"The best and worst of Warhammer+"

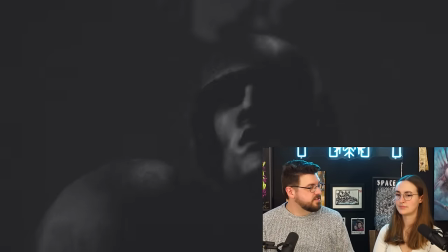15:39 I think it was a great introduction to Warhammer animations for newcomers to the hobby. I'm gonna give that a solid B?
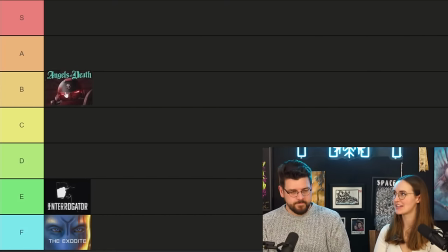15:45 Maybe an A? Yeah I've landed on B. Pretty solid. It's a good story at least.
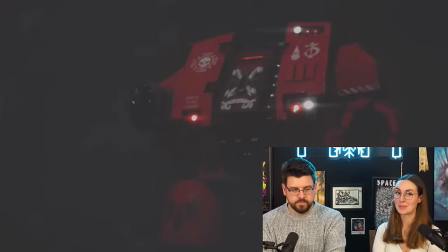15:50 Plus for someone who doesn't know everything about Warhammer it's accessible and I could watch it you know?
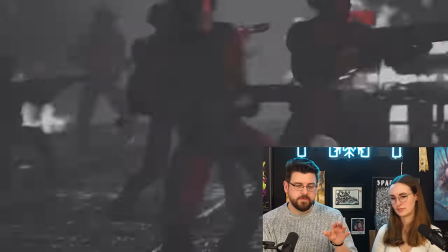15:56 Yeah the thing that was running through my mind was how cool it would be if this was recut slightly,
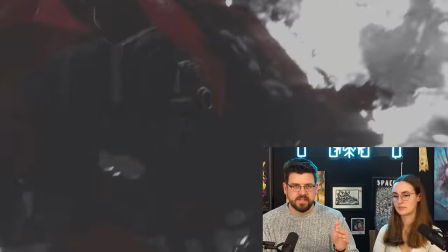16:01 maybe trimmed down a little bit, better music added, better sound effects added, contrast issues sorted out,
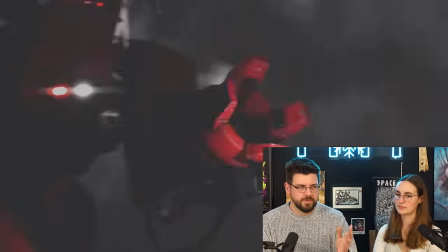16:07 and just put out as a standalone Warhammer film on like Netflix or Amazon Prime or something.
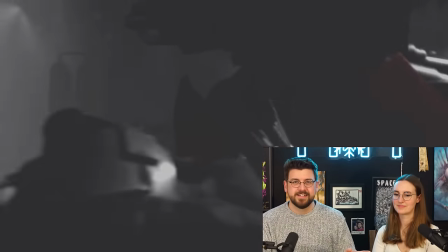16:12 It would get a huge number of new people interested in the Warhammer franchise. Also just a quick mention on the Origins extra videos.
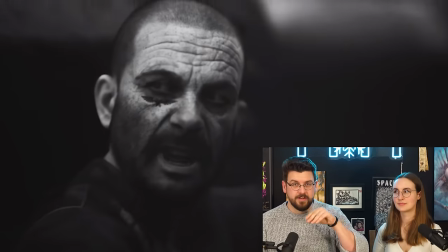16:19 These are really really well animated, especially the facial animation and the you know the lip-syncing so hopefully that's pretty good news for any future animations that come out of the studio now it's time for iron within iron within is
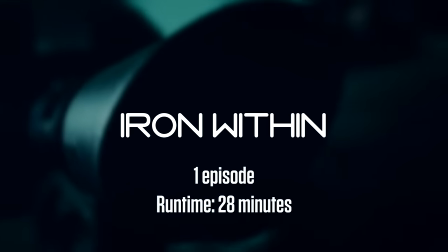16:33 an action-packed 3d animated short film wherein the beleaguered and desperate imperial
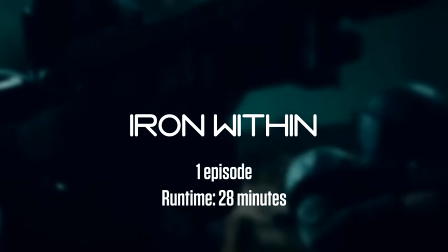16:37 guard call for space marine assistance to defend against the dark elder and get more than they bargained for yeah
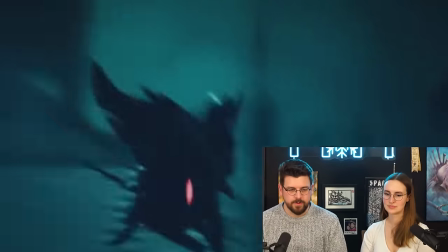16:44 this looks great again looks really really nice really high quality animation beautifully rendered really nice colors
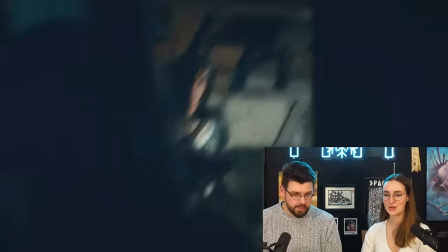16:52 again with that shaky cam man it's everywhere so annoying don't want to be feeling seasick when i'm watching her show
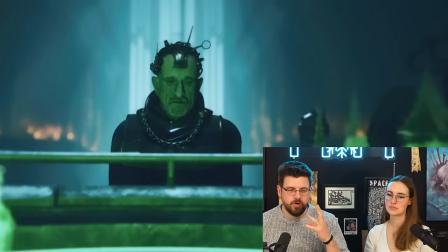17:01 now you might think i'm being a bit picky but i think one of the reasons why the facial animations look a bit wrong is no one ever blinks it just looks really really
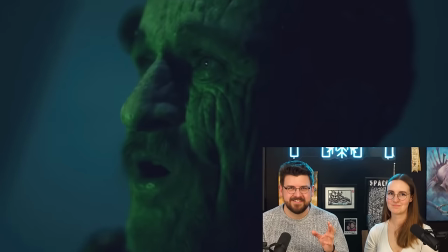17:10 like alien like uncanny valley kind of territory maybe that's one of the reasons why it looks a bit weird i think
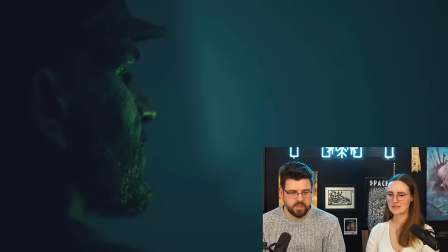17:16 lip syncing is a bit better in this one than in angels of death yeah yeah definitely have they actually got moving tongues this time.
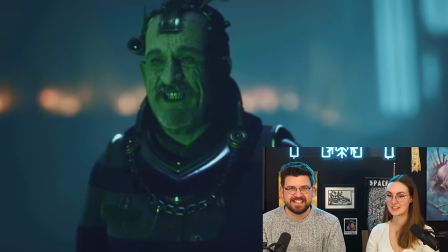17:22 Oh my god. Expressions. What? There are some really beautiful shots in this show.
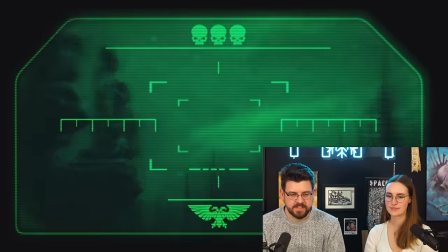17:27 Yeah it's really artistically done actually like absolutely gorgeously shot. I like this spooky dark elf man.
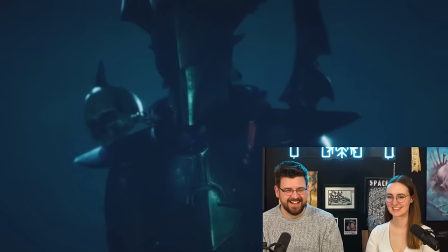17:33 It's like scary Legolas. Story-wise it's only about half an hour long.
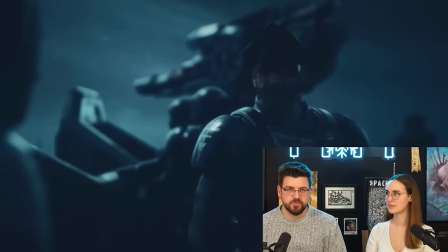17:39 It's really intense action and quite a driving story. It's quite thrilling. It's quite interesting to watch.
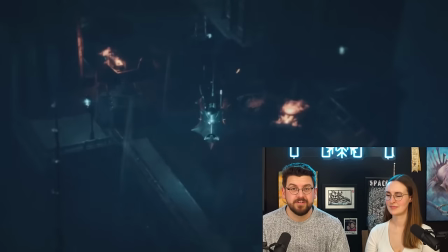17:44 I would really recommend it to be honest. It's great so far the music is also really really good it's quite engaging it really suits everything uh you can kind of like really
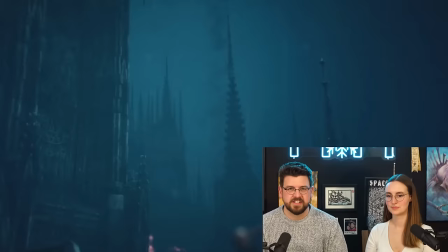17:53 feel the vibes of all of the different characters and all of the different factions i feel like the sound effects are also a lot better in this show yeah
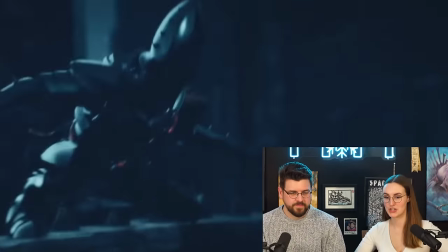18:00 like it sounds like it could be real big chunky armor and not just like a little tiny
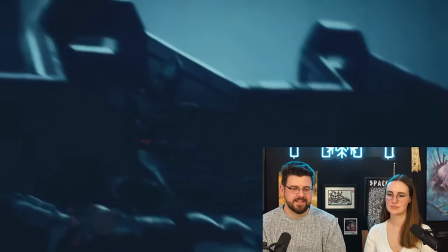18:06 robot going it's interesting and there's a little twist at the end what more can you ask for I want to give that,
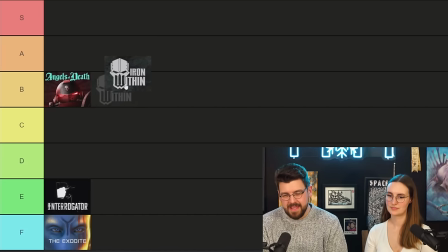18:13 I don't know, like an A, maybe, maybe an A, maybe a B, a B, let's say a B. Good, well done. Sure, yeah, I think I'd sit somewhere between A and B, maybe B. B. Sure. B. B. Now it's time for an animation which many of you will already know and love, but can't watch anymore, because it's now paywalled on Warhammer Plus. Astartes. Astarts, if you will.
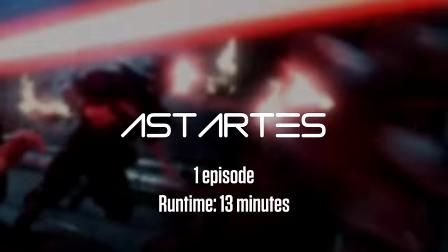18:39 Astartes is a brief but explosive 3D animated vignette following a space marine strike force as they breach a heretical vessel,
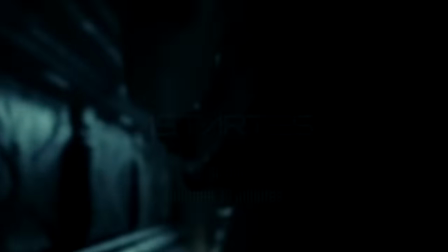18:47 wade through their enemies, and uncover terrifying unknown technology. I've actually not seen this before but I've heard loads about it so.
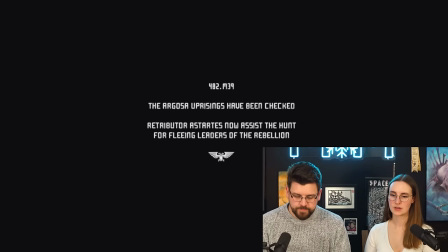18:54 You've not seen it before? I've not seen it before, no. Oh there's some actual context at the beginning, it's new.
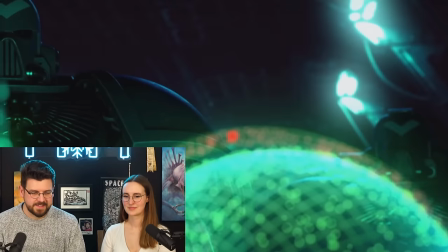19:01 Look at that, straight away visual storytelling, you can see the space marines are absolutely enormous next to normal people.
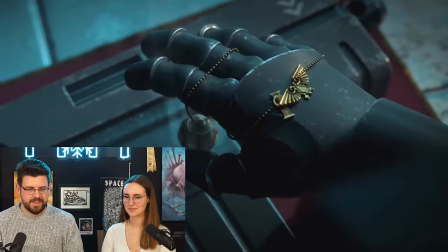19:07 It's giving off Star Wars vibes in like a really good way. Yeah regimented weird culty religious space warriors.
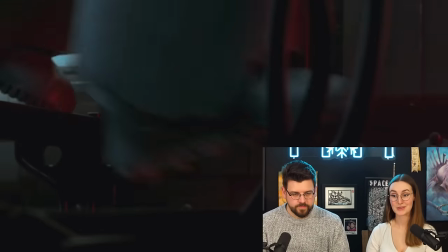19:14 Yeah you get that straight away. This is absolutely gorgeous. Yeah it looks amazing.
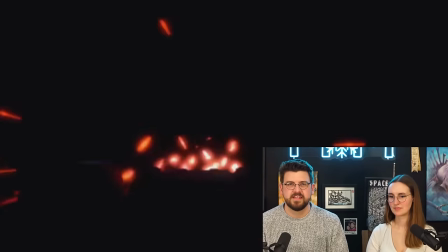19:19 Everything still looks amazing. It's just one big action sequence essentially but it's just so gripping thrilling to watch.
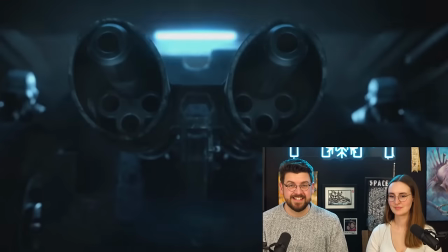19:26 It's just really exciting. It's great.